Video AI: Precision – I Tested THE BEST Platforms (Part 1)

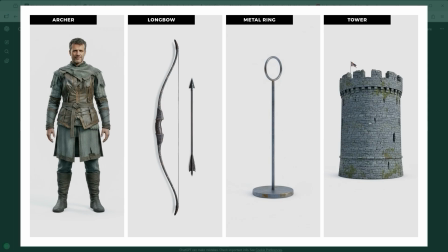The archer, the bow, the arrow, a metal pole with a ring and the fortress tower. That's the entire cast of this small cinematic showdown. Could this be considered a complex setup?
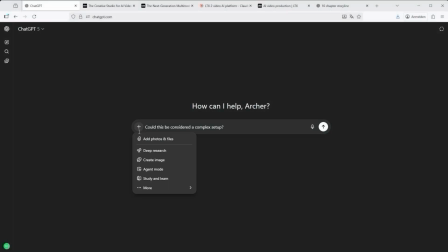Absolutely, but that's the point. If I want to direct a sequence, I want to act as the editor myself, Not hand everything over to the AI with a casual do-something command.
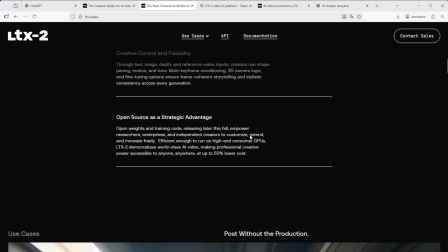On the LTX2 platform, for example, the documentation says longer, detailed prompts lead to better, more accurate results.
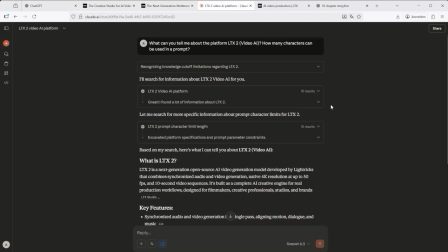The recommended length is around 200 words with clear guidance.
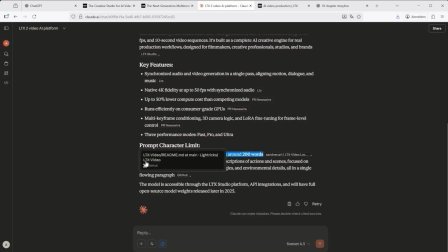Use detailed chronological descriptions of actions and scenes, define camera movements and angles, describe lighting, setting and character features.
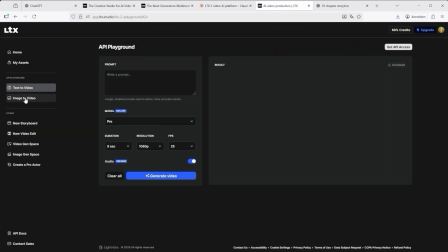Only that level of precision lets you build a sequence that truly follows the intended dramatic arc of your storyboard.
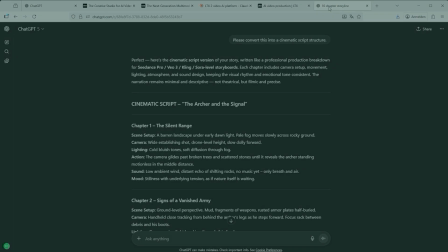Whether that actually works we'll find out in a moment with the image to video test based on a single start frame.
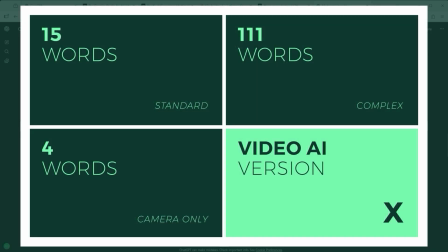For orientation in the lower left clip you'll see the pure camera definition, camera is stationary. Upper left you'll see a short prompt version that simply defines. An arrow flies toward the tower, camera follows that movement.
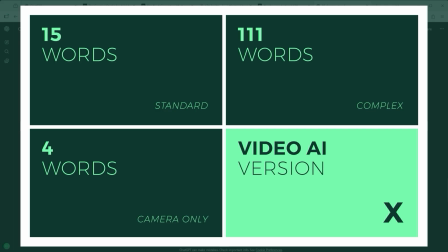Upper right shows a long version of 111 words that
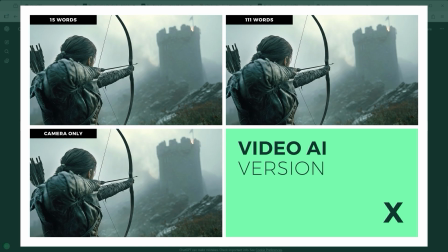fully describes every visual and cinematic detail of that same scene. Let's start with a tough one, the new LTX2 model.
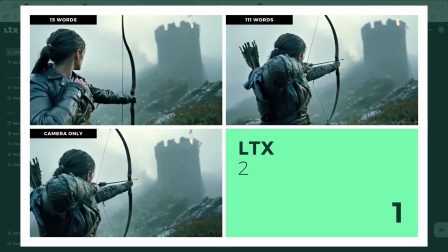Here you can define long prompts and and the platform even supports 4K output at up to 50 frames per second.
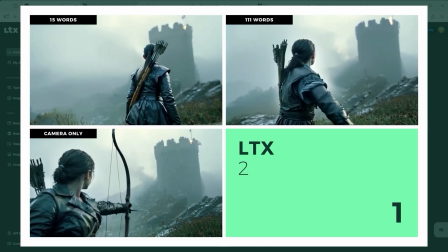The lighting and shadows are well balanced, giving the scene a clear photorealistic depth.
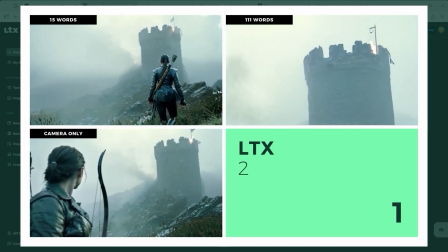Unfortunately the bow deforms during the shot, which means the core task of this tutorial isn't fulfilled.
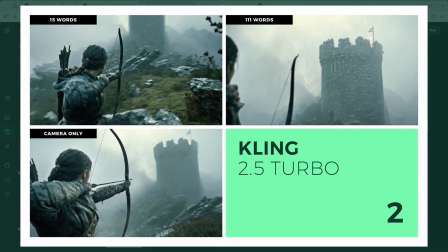Kling 2.5 Turbo goes all in. When you define the camera as static, the bow remains drawn.
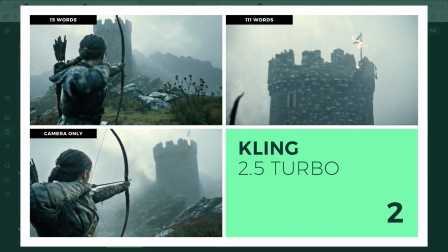When you let the camera follow the movement, the scene becomes dynamic and tense.
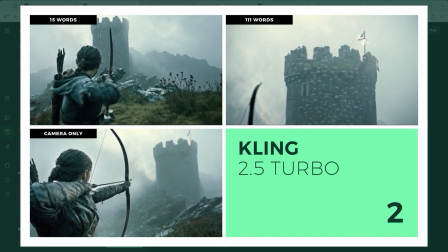The task is executed almost perfectly, though it feels a bit like a cinematic video game.
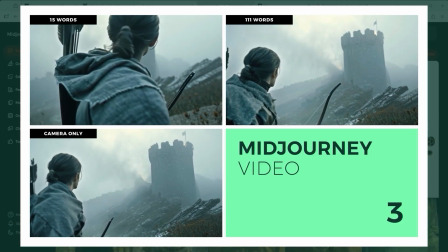Mid-journey video gets most of it right. The release looks realistic. The shot feels grounded and not overdramatised.
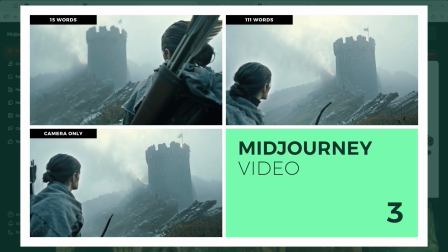I especially like the camera rotation around the character. It adds an unexpected perspective.
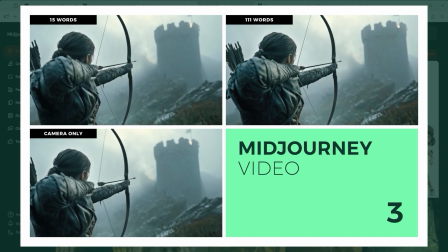Still, the mission isn't fully accomplished. The arrow heads towards the tower, but that's where it stops.
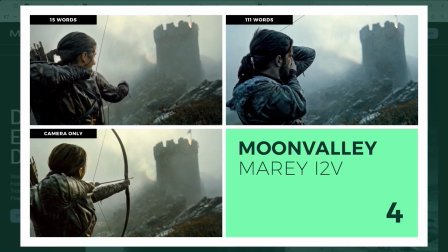Moon Valley's version adds a dose of unintentional comedy. You can almost sense the confusion of the character, unsure of what to do next.
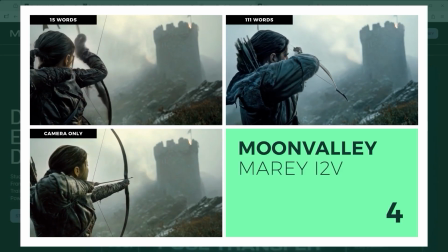Colours shift wildly, the image trembles and the morphing is obvious. The goal of the tutorial?
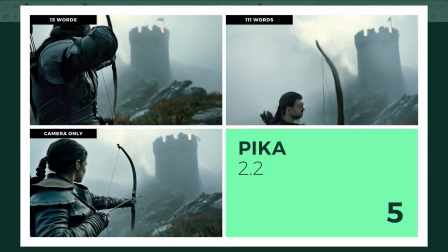Not achieved. Pika 2.2 doesn't fire a single arrow, the AI seems more interested in stretching limbs and exploring camera angles.
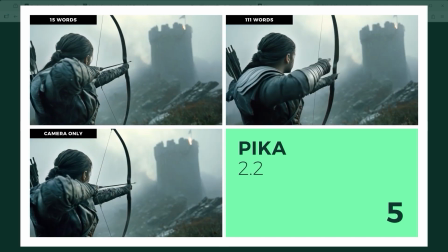Objects bend, extend and sometimes random elements pop into the frame. again the goal isn't met.
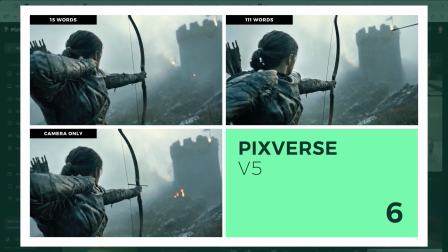Pixverse 5 on the other hand delivers a few surprisingly strong takes,
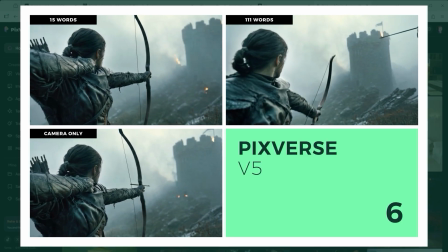especially the top left one which turns the arrow into a kind of flaming projectile.
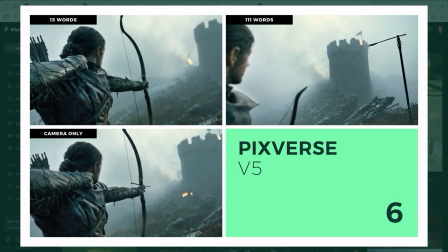The physics of the bowstring release are well done, though in two versions the arrow still refuses to fly.
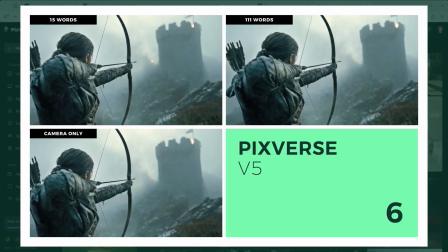Technically solid but the main task remains incomplete.
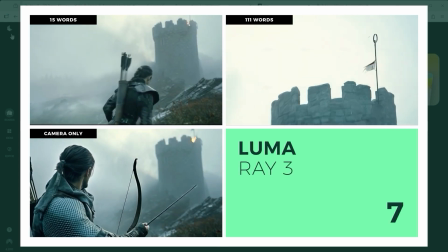The next model shows real potential, especially in draft mode, however some of its sub features still raise a few questions.
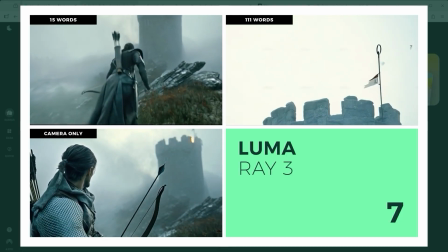In the lower left version the arrow gets stuck mid-flight, the upper left take however is outstanding, particularly the moment when the character looks down before starting to move.
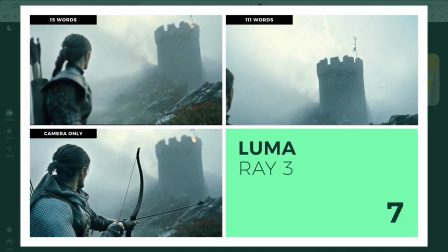If you overlook a few visual glitches in the upper right clip, Luma Dream Machine Ray 3 technically passes the tutorial's challenge.
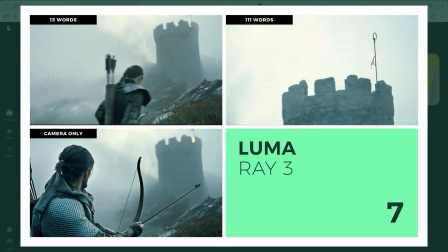Only the arrow's trajectory feels slightly off.
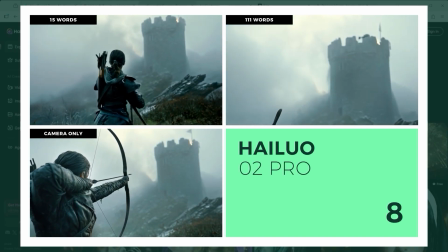Hi-Low 2 stays locked in a static camera pose and adds a few unexpected yoga-like stretches.
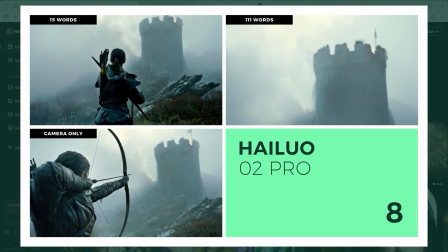That same reflex appears again in the top left version.